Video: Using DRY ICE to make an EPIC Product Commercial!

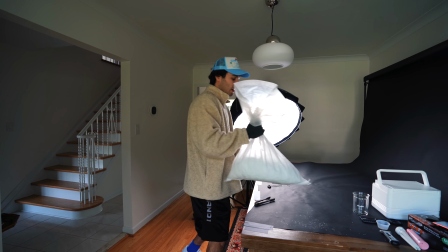All right, this right here is solid carbon dioxide, also known as dry ice.
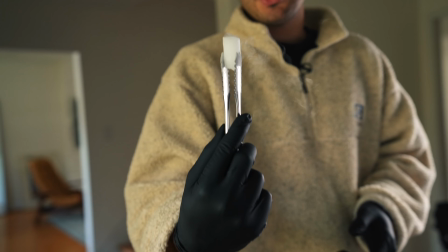Dry ice is very useful because it is incredibly cold. Most commonly, companies will use this to keep food products fresh when they're shipping it to their customers, but today we're gonna be using this for something a little bit different.
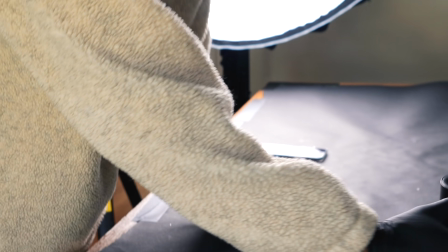The cool thing about dry ice is that if you put it in a container and then pour boiling hot water on it, this is what you get. Now, if you know me, you know I'm gonna have to try and find a way to incorporate this dry ice into a product commercial. The problem is that I haven't yet found a product that fits with this dry ice theme until today.
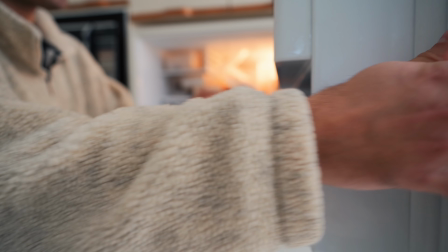The sponsor of today's video, Cometeer, asked me if I would like to try some of their flash frozen specialty coffee. That's right, flash frozen at negative 321 degrees Fahrenheit to be exact.
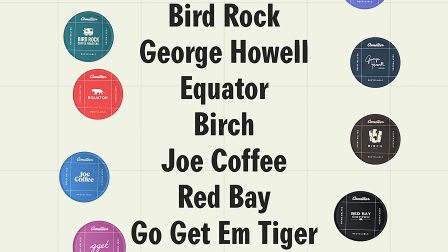You see, what Cometeer does is they use top tier beans from the world's best roasters. They grind and brew the coffee fresh with incredible precision,
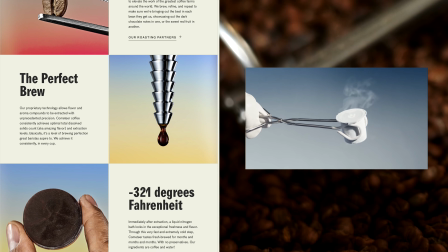and then it's flash frozen to lock in all of those delicious flavors and aromas of that freshly ground and brewed coffee.
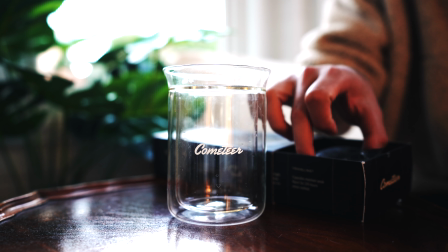Now, to make the coffee at home, all you have to do is grab your little frozen capsule,
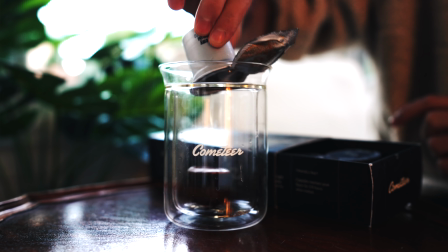open it up, and then pop that frozen puck of coffee into a glass.
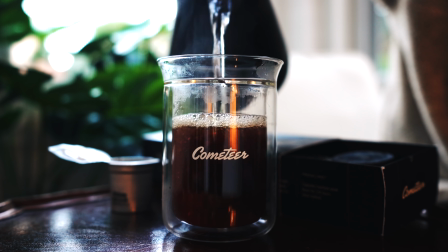Then take your hot water, pour it in there, and congratulations, you have yourself a fresh cup of coffee.
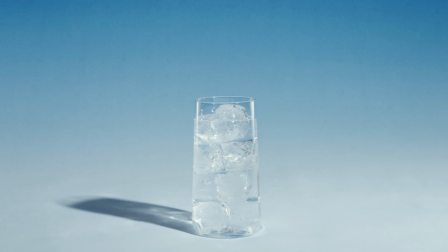Like your coffee's iced? No problem.
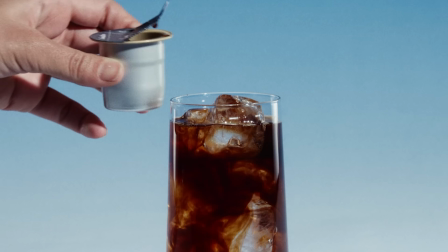Simply pour a melted capsule into 6 to 8 ounces of cold water and ice for a delicious, rich iced coffee.
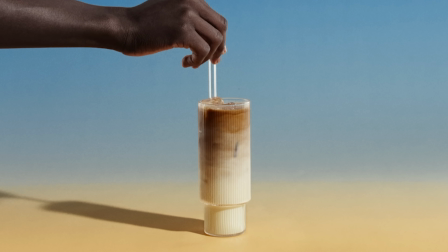Similarly, for an iced latte, you can add your melted capsule to 6 ounces of milk or a dairy alternative of your choice.
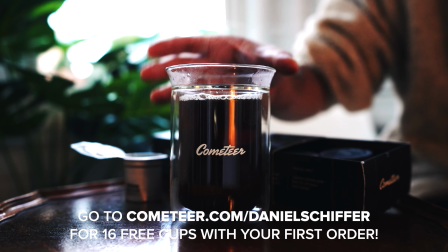And these are just a few of the many ways you can enjoy your Cometeer coffee. So go to cometeer.com/Daniel Schiffer to get 16 free cups with your first order.
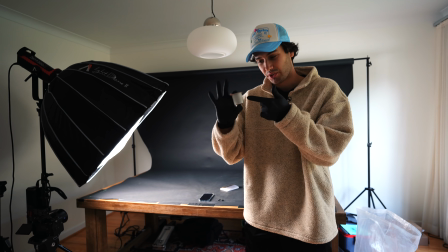All right, so here's the plan. We're gonna be creating a product commercial for this little frozen coffee capsule here, and I wanna make it extra dramatic.
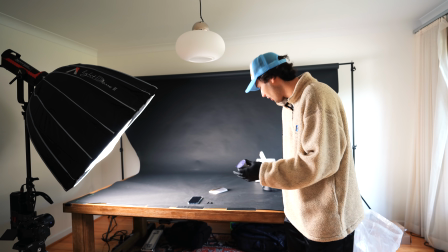We've got the dark backdrop, we've got the props, the ice tongs, the black latex gloves.
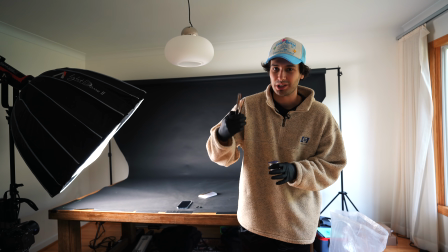All these little details are gonna really add to that dark and mysterious mood that I want for this video.
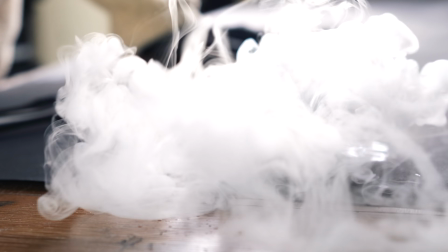Now, very important is we're also gonna be using that dry ice effect we talked about before to really drive home that flash frozen cold aspect of the product.
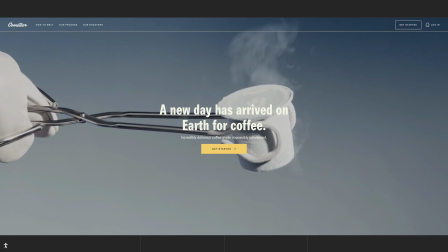But I also wanna give this video a little bit of a secondary theme. Because the name of the product is Cometeer, and if you go to their website, the front page has the slogan,
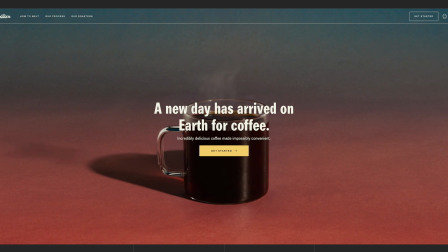"A new day has arrived on Earth for coffee," I'm getting a lot of space vibes.
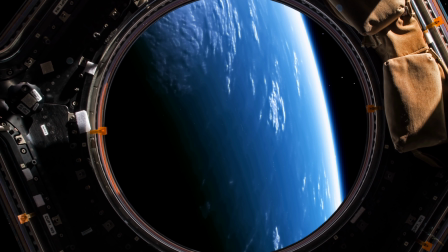So I think if we go with something kind of out of this world, Apollo 11 inspired, that will just add another layer to this video to really tie it all together.
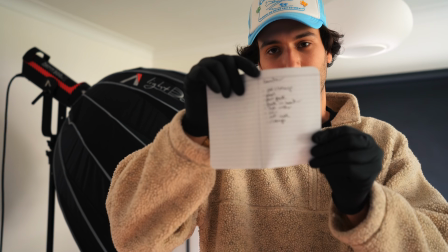As always, I've got my shot list here that breaks down the steps of preparing the coffee, and I think we're just gonna go for it.
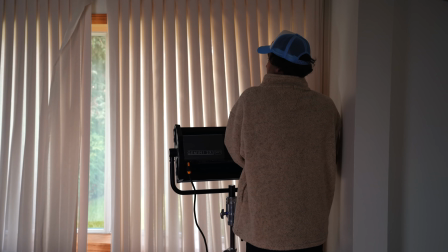All right, so first things first, we're gonna close the curtains because we want full control over our lighting,
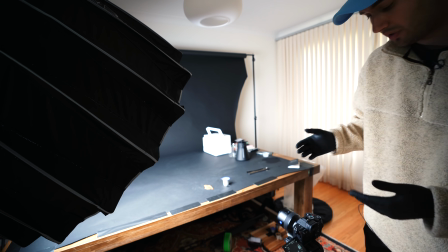and we're gonna be starting with our widest shot of the sequence with the Sony a7S III and the Zeiss Batis 40mm.
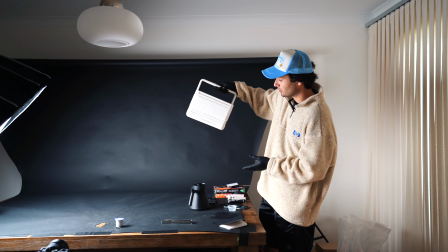So the idea for this opening sequence is to have the cooler in hand. We're gonna place it down on the table here.
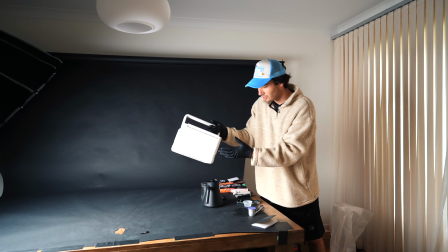I have the remote in my pocket for the light. So we're gonna start with placing the cooler down on the table in the center of our frame.
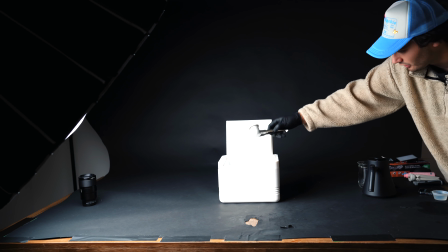After that, we're gonna be opening it up. And then finally, using our tongs, we're gonna pull out the coffee capsule from the cooler. Now, my hope is that once we add the dry ice to the cooler, it'll give us that smoky effect that resembles a spaceship,
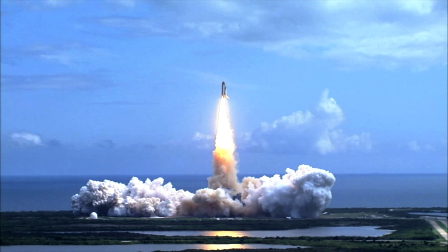either taking off or landing with all that smoke billowing up. So that's what we're going for with this first shot.
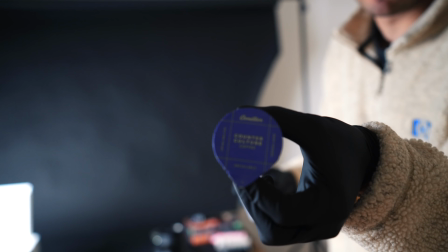Now, because the label on our coffee capsule is that purple color, we're gonna be using an Aperture MC light,
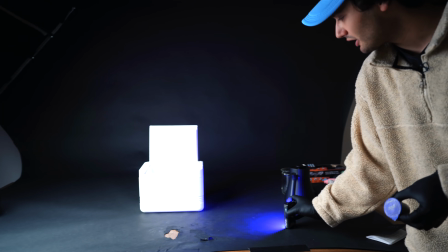also set to a similar purple color, just to give us a little bit of an accent light on our subject.
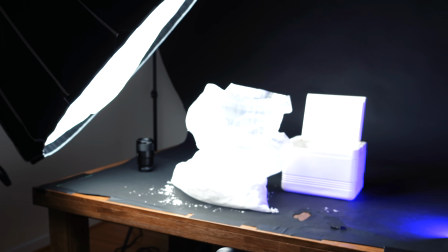The next step is to add our dry ice to the cooler. When you're working with dry ice, you do need to be careful.
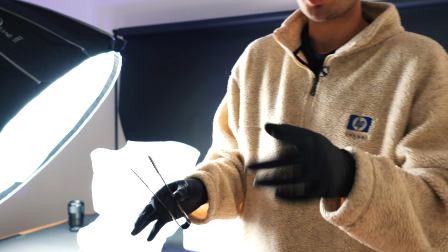You can actually get frostbite or burn your skin from how cold these pellets are, which is why you need hand protection and ideally some kind of apparatus to.
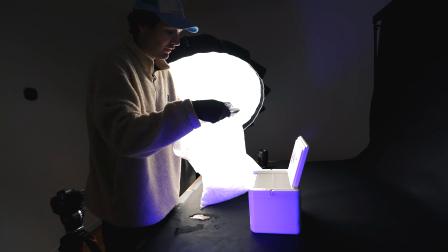You're also gonna wanna make sure that you're using this stuff in a well-ventilated area that isn't enclosed.
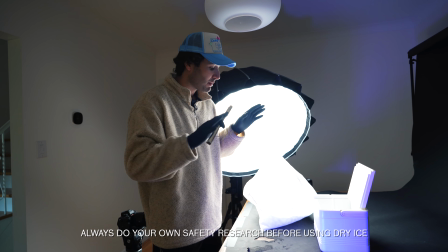And the last thing I'll say is if you have pets at home, like a pet dog, you wanna keep them away from the dry ice because the fumes can actually be toxic, or so I've read online.
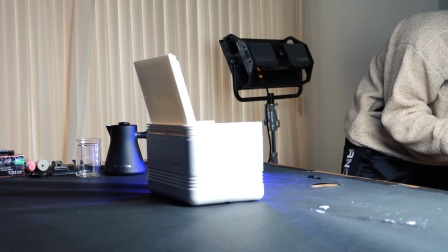So all we're gonna do now is make sure that everything is centered in the frame and in focus.
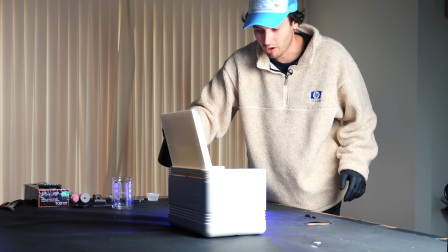We're gonna hit record, and we're gonna add our hot water. Looking good.
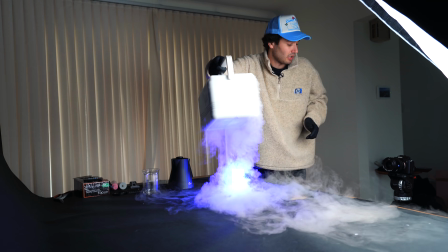Let's shut this, but not all the way, and grab our handle. And we're just gonna place this down in the center of the frame as best as we can.
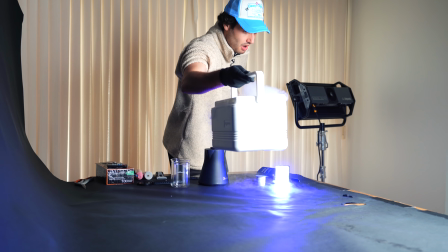In 3, 2, 1. One more time.
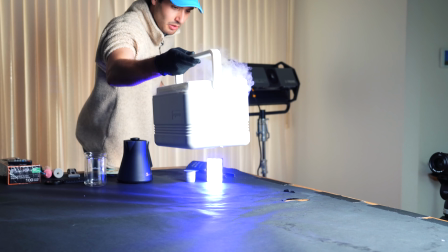In 3, 2, 1. I think that was good.
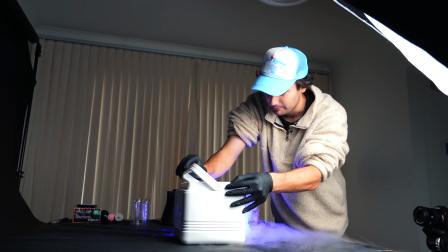And now, without moving the cooler, I'm very carefully gonna put the handle down and open it up.
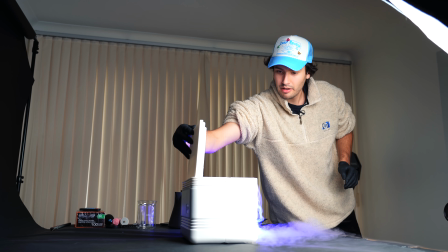Oh yeah. That looks good.
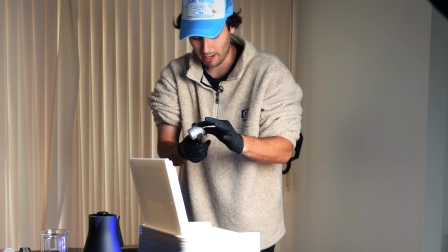And then finally, we have our Cometeer capsule in our tongs. Mix this around a little bit.
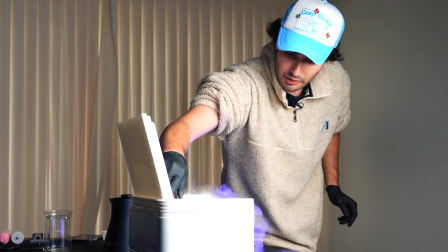3, 2, 1. I think that was good.
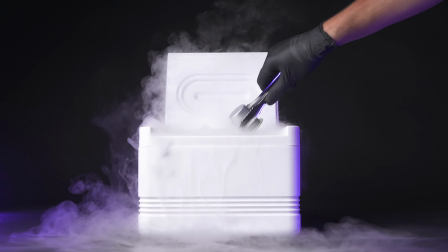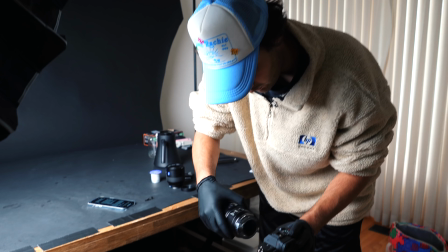So that should just about do it for the 40 millimeter. So we're gonna switch over to our 90 mil macro now for our next shots.
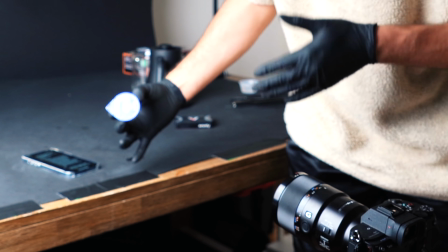So right now I'm just gonna set focus with the capsule in the middle of the frame, and the idea is to just move it around in my hand and twirl it.
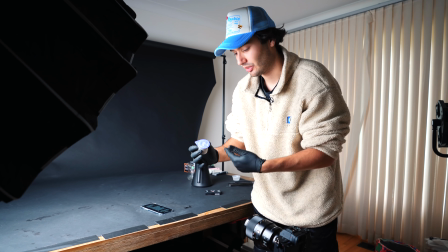The objective with this shot is for the capsule to appear like some kind of really important or precious item.
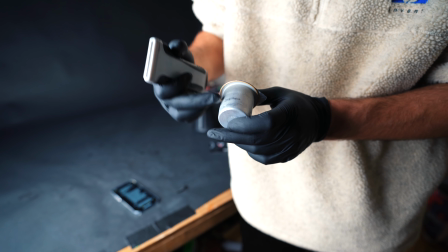Now sometimes products like this are labeled with some kind of stamp and they'll have expiry dates and things like that, and if you want to get rid of it,
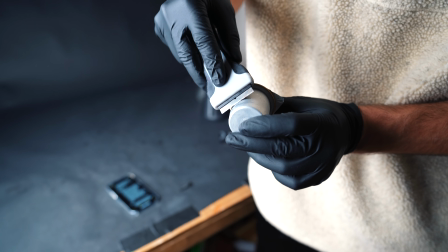all you have to do is use a razor blade and you can simply just scratch it right off.
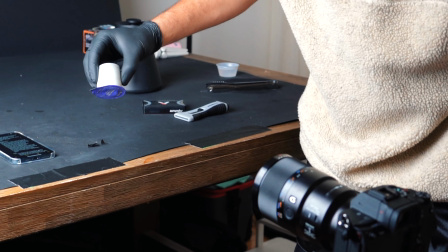So I'm just gonna hit record and start twirling this around in the frame. I love that the light is only on one side of the capsule.
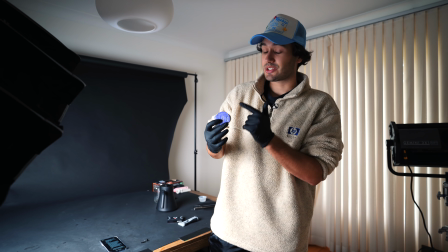It's almost like the dark side of the moon. Now, fun fact, these capsules are actually sustainable and 100% recyclable because when you're done with the product,
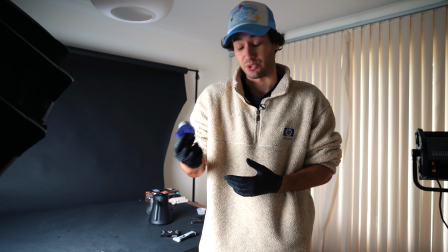there's no leftover grounds and residue inside the capsule. So you can toss it straight into the recycling bin, which is pretty cool.
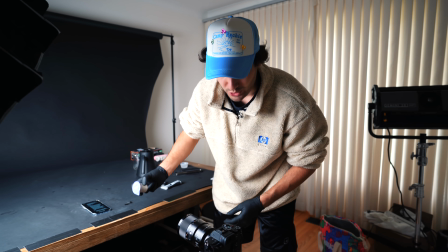All right, so I've been doing this for a couple of minutes now and we should have something in there that works. So I'm gonna end it there.
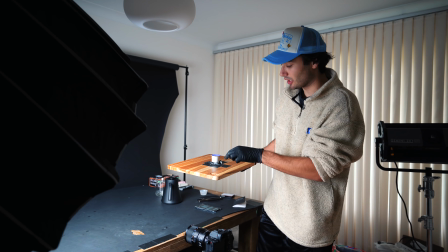All right, so the next step in the process is to get a shot of the label being peeled back on the capsule.
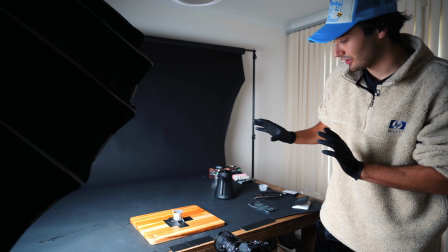And we're gonna cheat this a little bit by having the capsule pre-peeled and emptied.
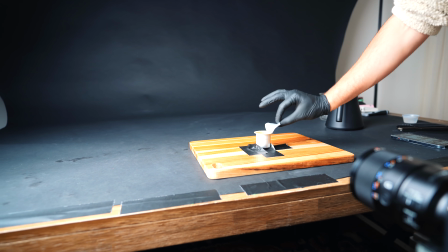And what I actually wanna do is get some dry ice inside of there so that when we peel it back, we get that smoky, cool effect.
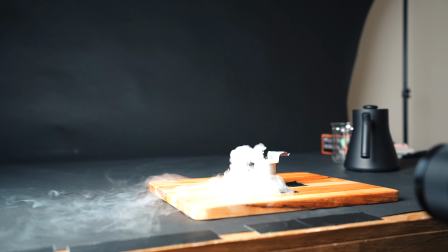And we're just gonna drop that in there. Gonna hit record and make sure everything is in focus.
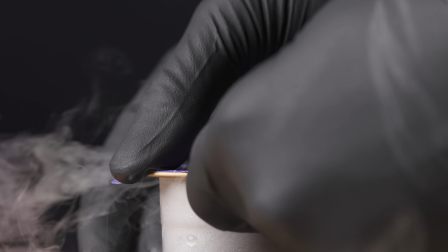Gonna add a little bit of water, not too much. And I'm just gonna wait for it to calm down a little bit, and I'm gonna try and seal this as best as I can.
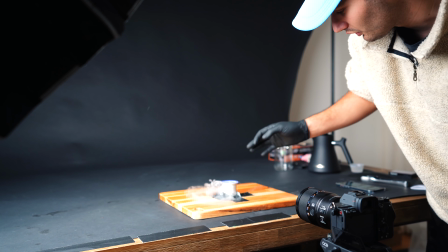And pretty much what I'm gonna do is I'm just gonna start peeling this back until we get a take that looks pretty good and believable.
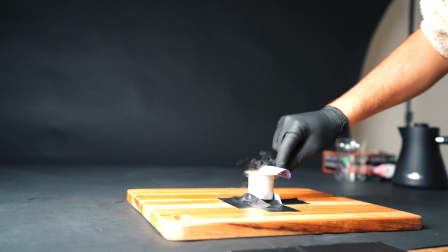Wasn't bad. Just gonna fix that there.
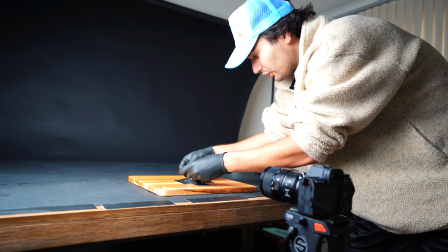Try a bit slower.
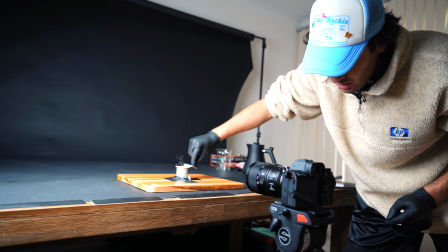I should also mention that all of the shots we've gotten so far have been in 4K at 120 frames per second because I do intend on slowing most of these down.
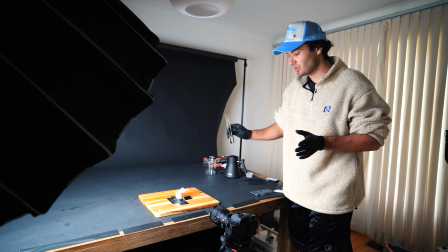And our next shot is going to be the shot where we use the tongs to extract the coffee puck out of the capsule.
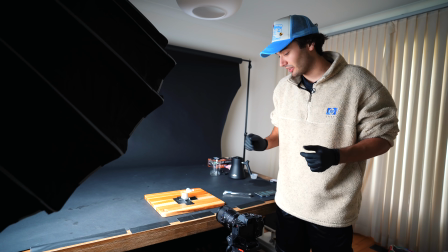So we need a coffee puck.
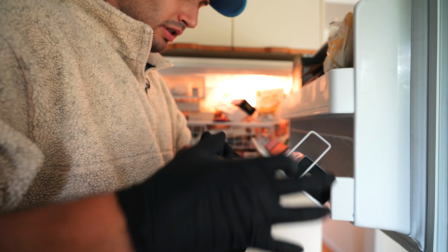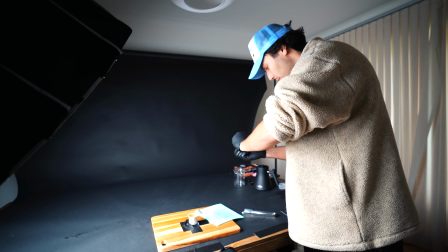So what I'm gonna do here is just remove a puck from another capsule.
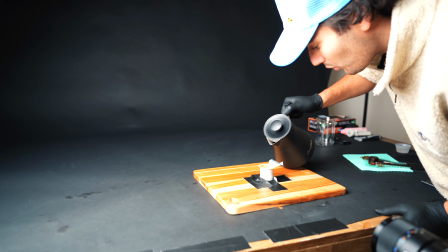It smells so good. I'm just gonna add some water. There we go.
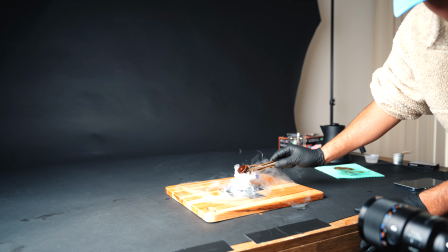And we're just gonna move this up and down.
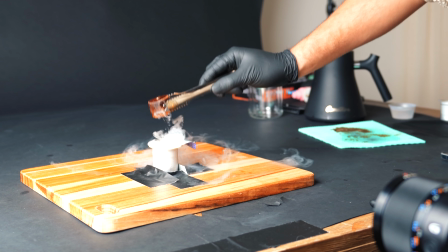Ooh, that was cool.
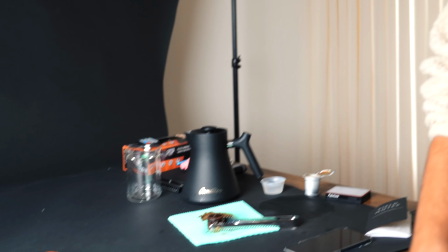Nice. Okay, one of those should be pretty good, so we're gonna end it there and move along to our next shot.
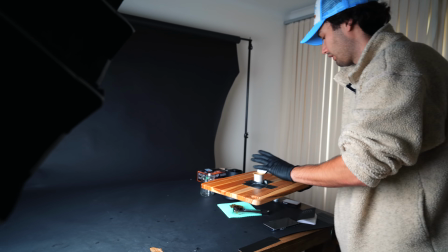Just gonna move this out of the way.
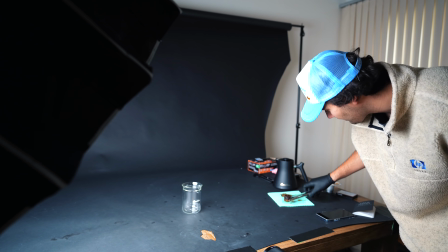And now we've got our beaker here where we're gonna take our coffee puck, just very gently plop it in there.
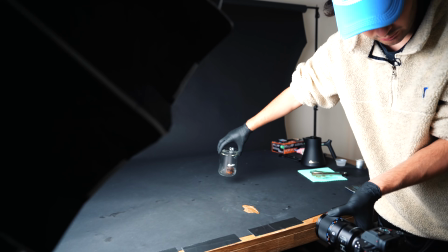Now I do want this a little bit further back, so I just have to adjust my focus, hit record.
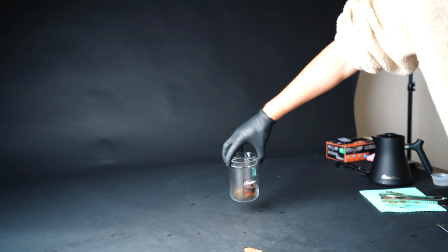Don't really need to move the camera. And we're just gonna swirl this around. That looks so good.
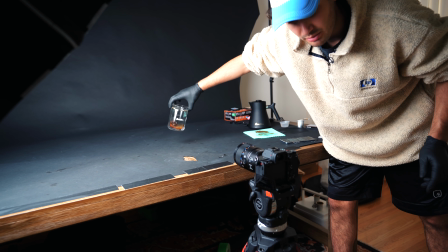Just gotta keep doing it because you never know what's gonna be in focus and what's not when you're going this fast.